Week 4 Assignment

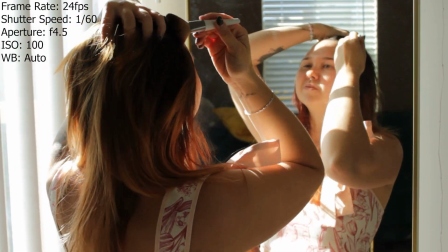So this shot was a little bit spur of the moment when I looked up and saw how pretty the lighting was. I already had my frame rate set to 24 frames per second for that cinematic effect.
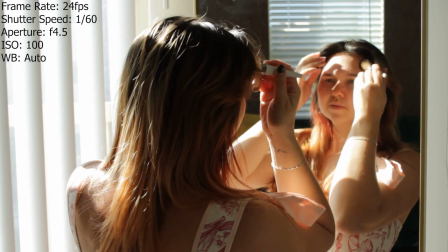My shutter speed I quickly adjusted and ended up a little bit high at 1/60, but I think that helped dampen the bright harsh light coming in through the window.
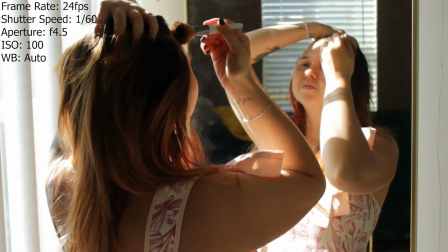My aperture was at 4.5,
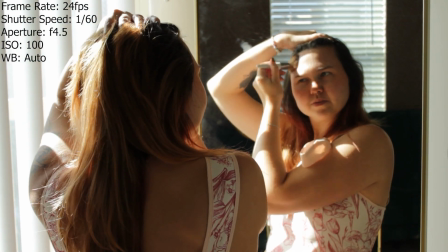pretty low because I liked the idea of having the actual person in focus and letting the reflection be a little bit blurry and dreamy.
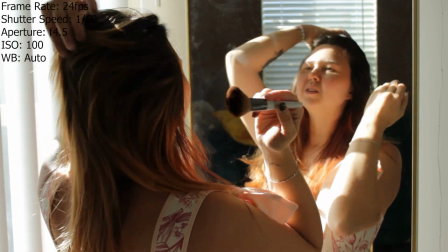My ISO was all the way down to 100 because we don't need that, and I'll be honest,
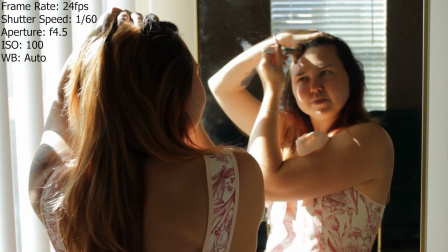I struggled setting the white balance based on Kelvin on my camera, but I have ordered a gray card to help with that in the future.
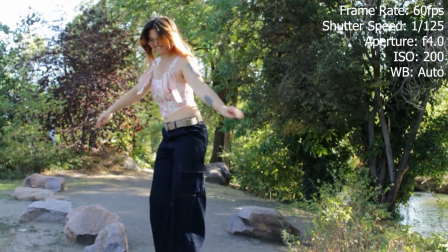This shot, I had my frame rate at 60 frames per second because I knew I was going to want to put it in slow-mo.
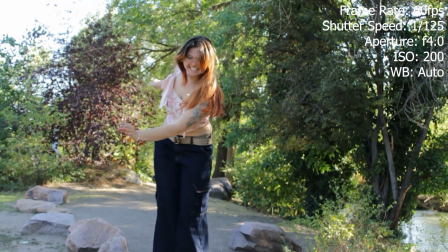My shutter speed I doubled to 1/125.
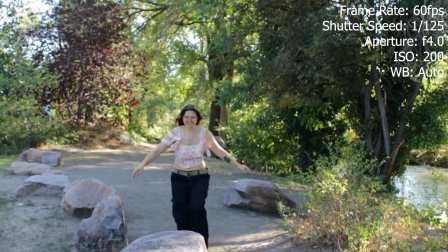My aperture was at 4.0 to try to help keep the person in focus.
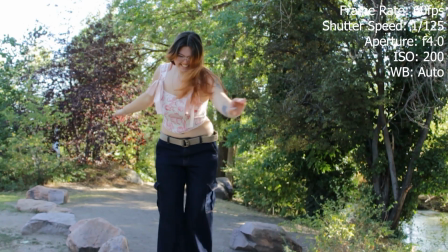My ISO was up just a little bit to 200, which helped with the shadows in this area, and again, still working on the white balance.
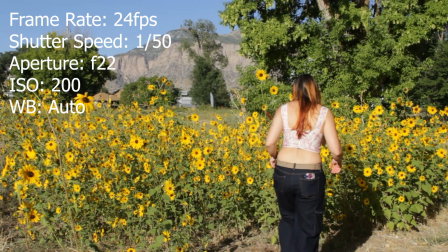And then in this final shot, I had my frame rate at the 24 frames per second, which is standard.
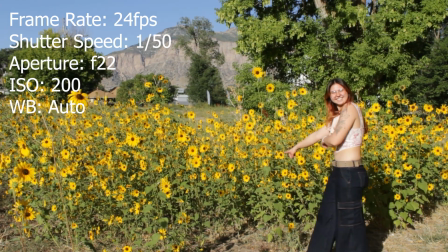Shutter speed was at 1/50.
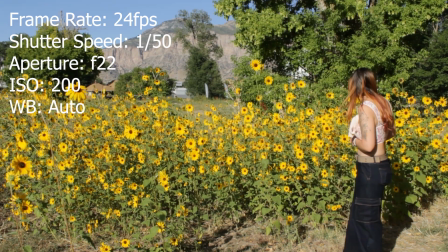To double that, aperture was at f/22 because I actually wanted everything in this shot to be in focus and not have a blurry background.
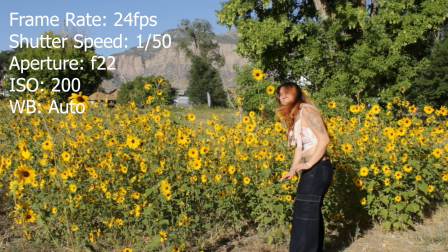ISO I accidentally left up at 200. It would have been better at 100.
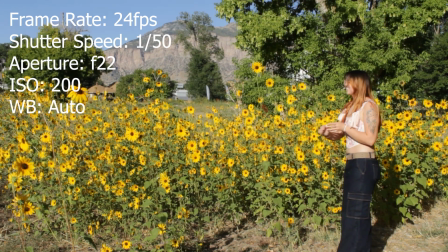And again, white balance is a work in progress.